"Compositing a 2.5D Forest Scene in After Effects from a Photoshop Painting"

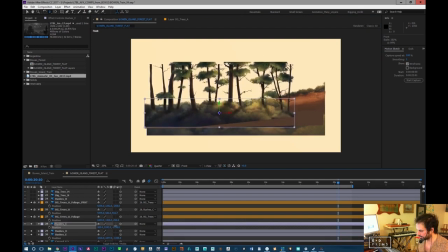So the idea for this scene was to start more in the cool shades, and then as we move closer up the hill, we get warmer and warmer.
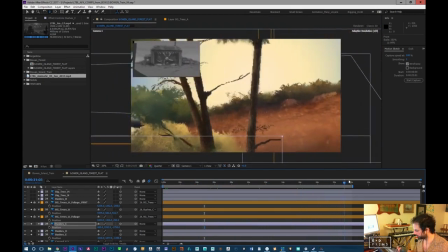Cool hues, not shades, sorry. Okay, and that one is designed just to drop off a little bit.
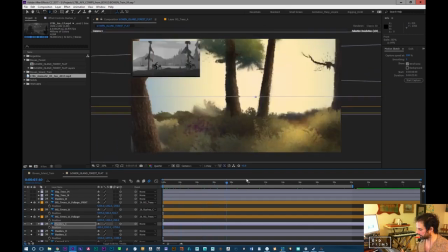But you can see I'm losing a lot of use of the trees, which I could probably just reuse them because I'm really not getting the tops or anything in there.
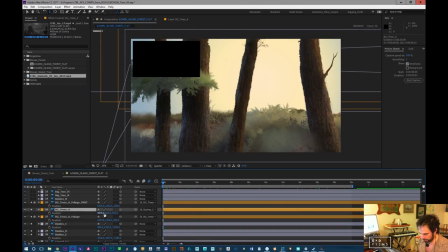Just because of the way the composition is designed, I could always bring them down a little bit. But I want to be careful with that and not block out the rider too much. Oops.
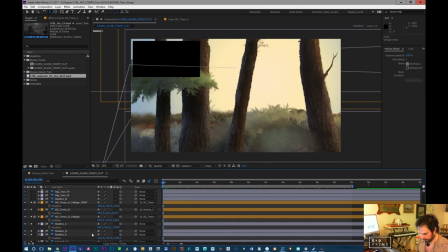Okay. So let's bring these bushes up a little bit more. There we go.
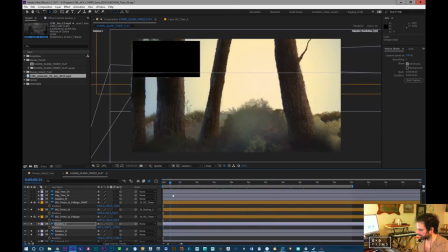Now I have to be careful because I'm going to really obscure the hill that the rider's on with all this foreground stuff going on.
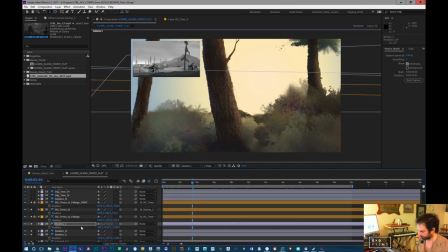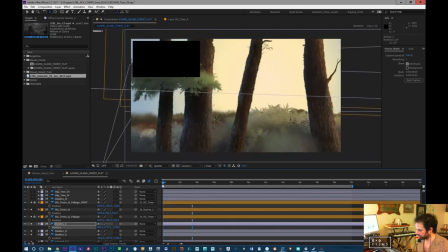I'm going to try to position it so there's a lot of nice stuff going on in the foreground,
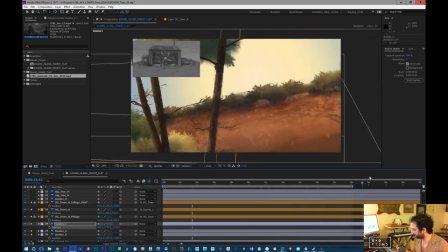but it's not completely blotting out what we want to see, which is the rider.
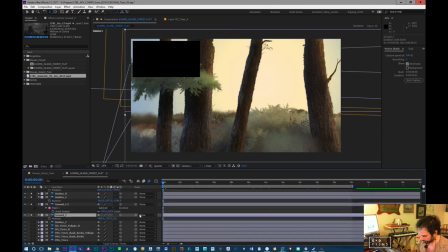And I'll probably have to bring the ground up a little bit too. Let's pair these guys together in color. Orange, okay. And bring this up.
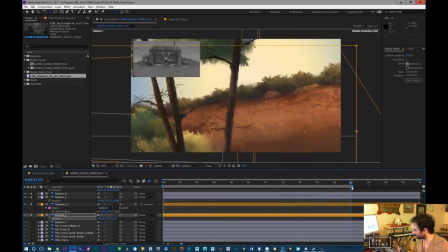It's very much a massaging process, this kind of thing.
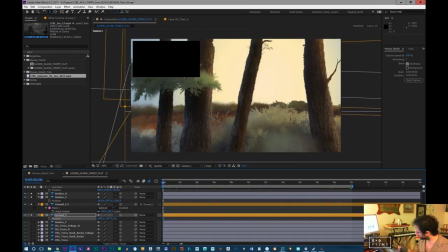Just back and forth and back and forth. And let's make sure that this is identified. So we have these three trees. I'm going to put all this together as one color just so that I know they're all part of the same thing.
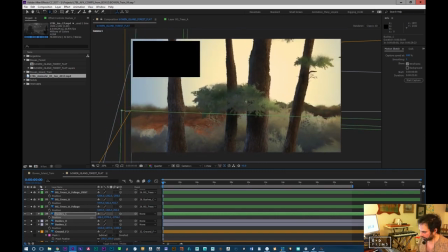I think I might bring the scale down a bit and see what I can do about moving this over and up. I want to get a lot of depth in the forest without losing,
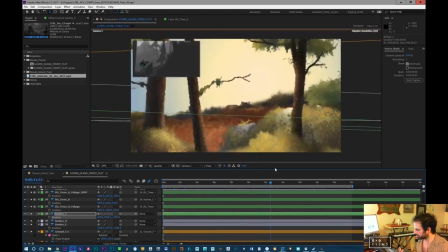and like I want the trees to have scale, but I don't want them to be so tall that they're completely out of the frame the whole time,
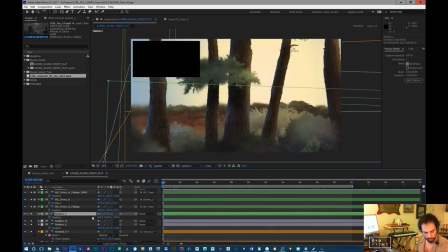because that's what the really close-up trees are designed for. So we may have these little pockets.
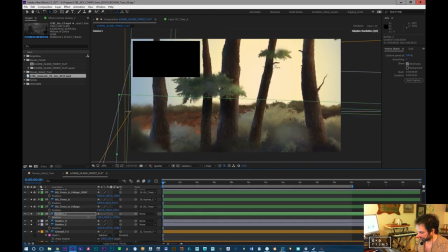I may be able to rebuild the scene in a way that takes advantage of the little pockets of light and dark.
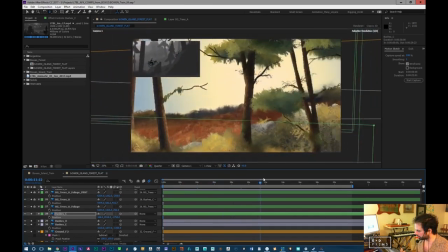As long as they correspond well with the shadows of the trees, then it's okay.
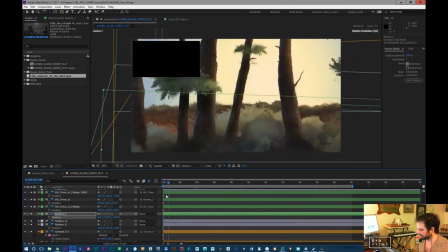But this is very much what the process is of resculpting a scene based on, I mean, I never,
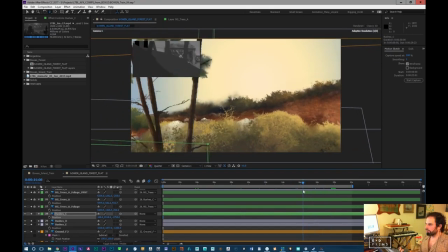like I think I've said a million times before, I don't usually plan on using my Photoshop file exactly based off what I've made. I'm using it more as a whole pile of pieces.
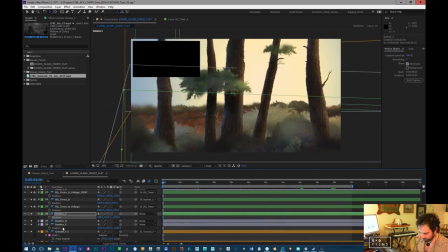So even with a painting like this, the painting really doesn't hold up very well when it actually comes down to it. Okay, so let's try this.
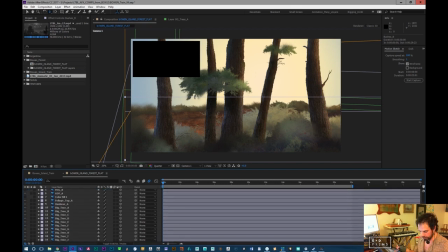And they've got all the big trees, and they've got like a ton of foreground, not a ton, but a few foreground layers, which I can either use or not use. The nice thing about this stuff is I usually paint stuff in such a style that if I don't use them in this project, I'll probably use them in something else.
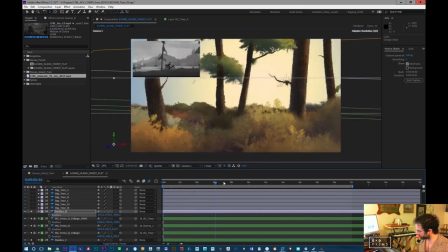Okay, so this is a really warm piece, so this will probably want to come up here.
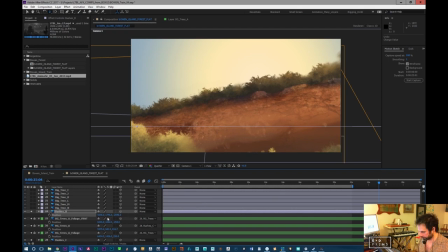And I probably won't put it so close to the camera. Let's use this one more in one of these, push it right against here. There we go.
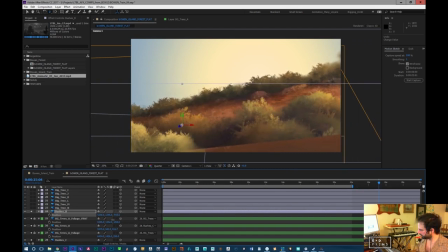So we'll let it be warm right to the edges there.
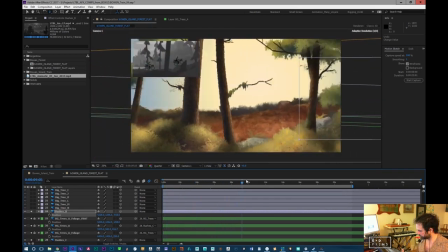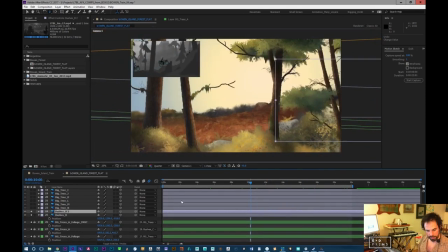Great. So what's nice about this is I can reuse this piece, because I barely used it.
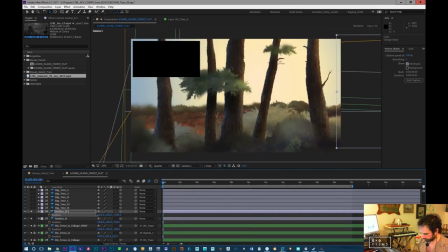And bring it down over here. Now it has this nice purple.